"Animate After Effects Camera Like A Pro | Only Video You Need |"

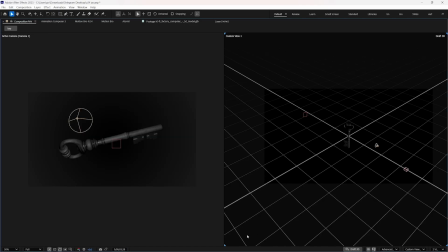4:07 To change the view, first we have to click on the right side to select this. And you can see these four blue corners, which are telling us that we are working on this view. You can choose custom view 1, 2, 3, and orbit around to inspect your scene from any angle.
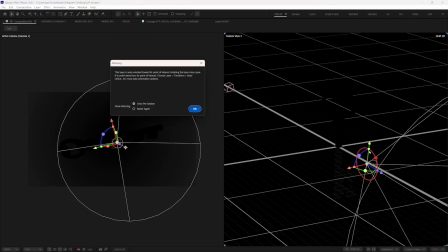4:22 Very useful for positioning layers, lights, or cameras accurately in 3D. It ignores what the actual camera sees, just gives you a flexible workspace.
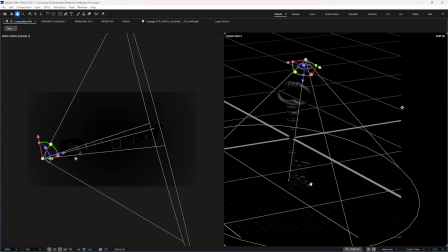4:30 Now you can see where your camera is, and as well as what's the view from the camera on the left side.
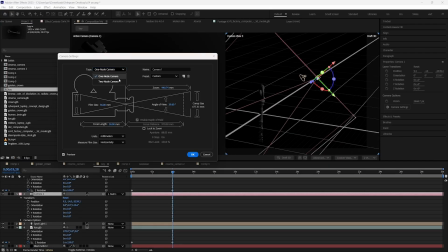4:36 One node cam versus two node cam. A one node camera doesn't have point of interest as two node camera has.
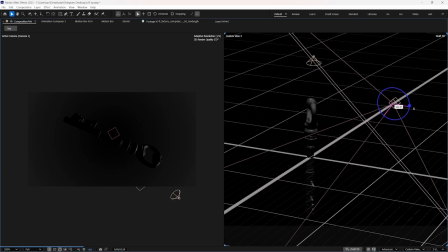4:42 And when you rotate a one node camera, it rotates around itself. But if you do the same with a two node camera, then it feels like it's automatically orienting itself towards the point of interest.
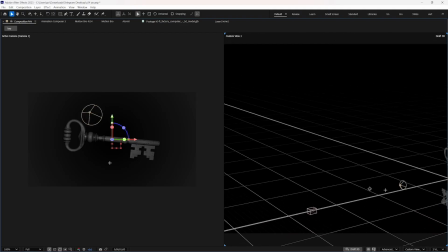4:52 And you can adjust the point of interest in a two node camera by clicking on the camera. And this straight line determines the point of interest. and you can adjust it by dragging it at any point as you wish. There are many ways to move the camera, so let's discuss each one of them one by one.
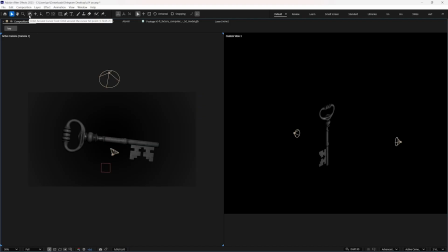5:07 First of all, we will click on this button called Orbit Around Cursor Tool, and it's used to rotate the camera. The next button is Pan Camera. And by this button, you can move sideways or up and down. The last button is a dolly button and can be used to zoom in and out.
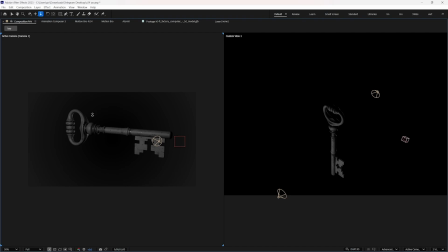5:26 You can cycle between each one of these buttons by pressing C. But if you want to quickly switch between these three buttons in a blink of an eye,
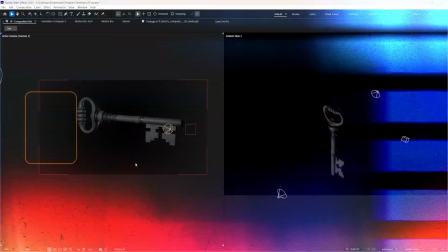5:34 then I would suggest to use Unified Camera Tool. And you can do it by holding Alt key.
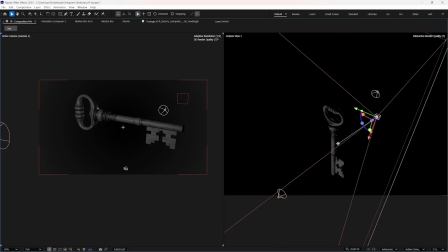5:39 And while holding, if you click left button of the mouse, you can switch to Orbit Tool. And if you again clicked to right button of the mouse, then it will switch to Dolly Tool. And if you press the middle button of the mouse wheel, then you can select the Pan Tool to move the camera.
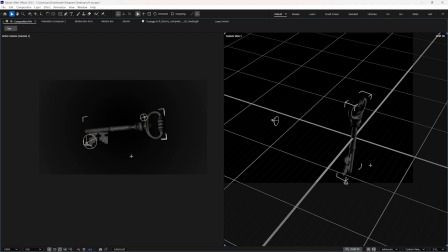5:54 Now remember one thing, that these buttons can't be used to move the camera on custom view or any other view. It will only move the view within the 3D space. You can use these buttons to go whatever angle you want in 3D space.
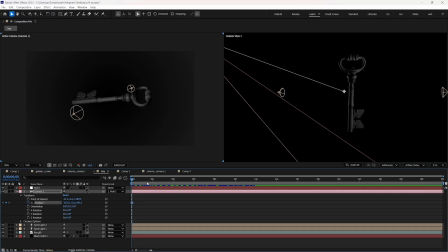6:08 To animate the camera, first you have to add keyframes on the position property. If you animate the camera from one point to another, it follows the boring, linear motion by default, which lacks physics because when a thing starts, it usually starts from zero acceleration and goes all the way to max speed, and then it slowly stops to the end. So always make sure to add proper smoothness to the keyframes.
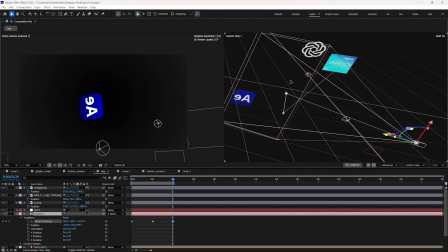6:35 Now you could find yourself in a situation where you have to add more than two keyframes on camera property.
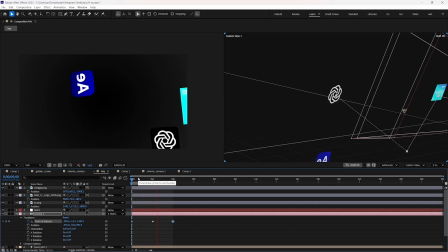6:41 And if you watch the animation, then you can notice the camera stops completely for a moment, which doesn't feel good.
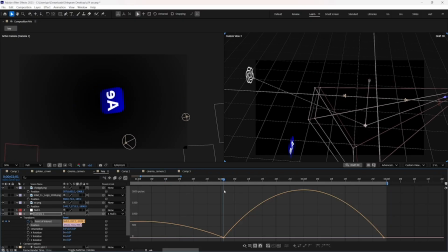6:47 And there are three ways to prevent this.
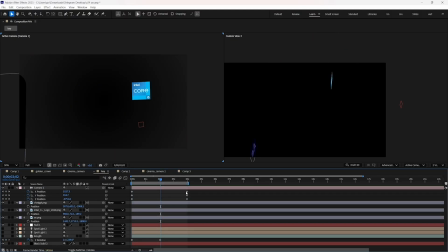6:49 The first thing which you can do is separate the dimensions and animate the each property separately so that movement doesn't stop.
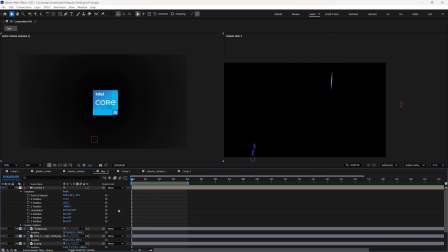6:56 But this creates restrictions to move the camera freely. And this is the why everyone parent the camera to the null. Because when we parent the camera to the null, we get access to manipulate the camera position or rotation without using the camera layer.
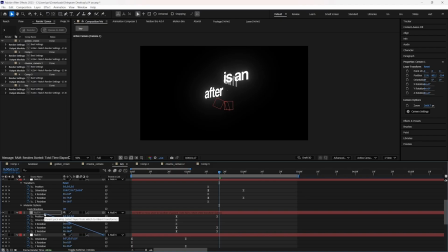7:15 And by parenting multiple nulls to the one who's above it, we can create as many camera movement as we want without stopping the camera.
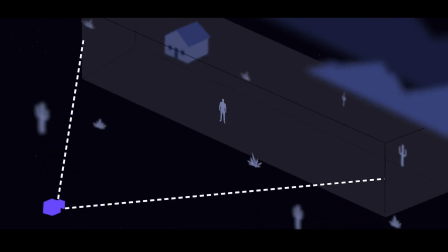7:26 Depth of fields. In real life, when we use smartphone, the background becomes blur.
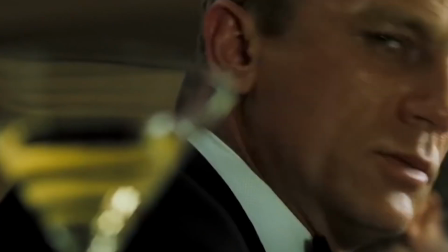7:32 And if we focus our eye on the subject, then our smartphone becomes blur. And this can also be achieved in real-world camera from the depth of field.
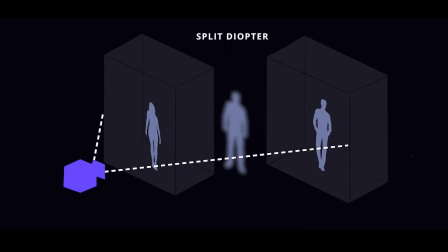7:40 Depth of field is like deciding what part of the scene gets your full attention and what gets ignored in a blur.
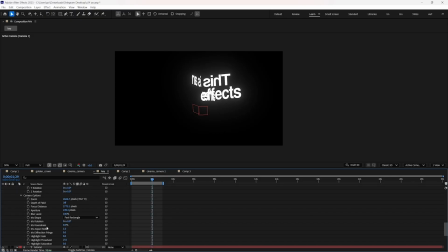7:46 To activate the depth of field, you have to open the camera options and activate the depth of field.
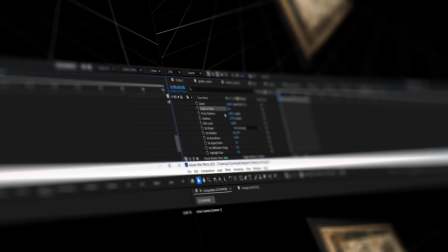7:51 We can control the depth of field using these three properties. So let's see what each one of them does.
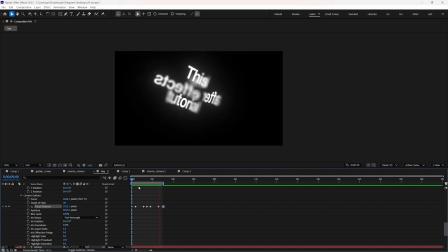7:57 Focus distance is used to tell the After Effects where the focus should be or which layer should be in focus.
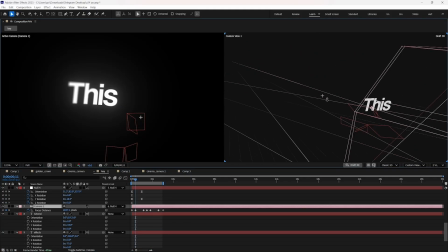8:03 You can see where your focus is if you switch the view to any one view. And if you change the focus distance, then it will update in the real time.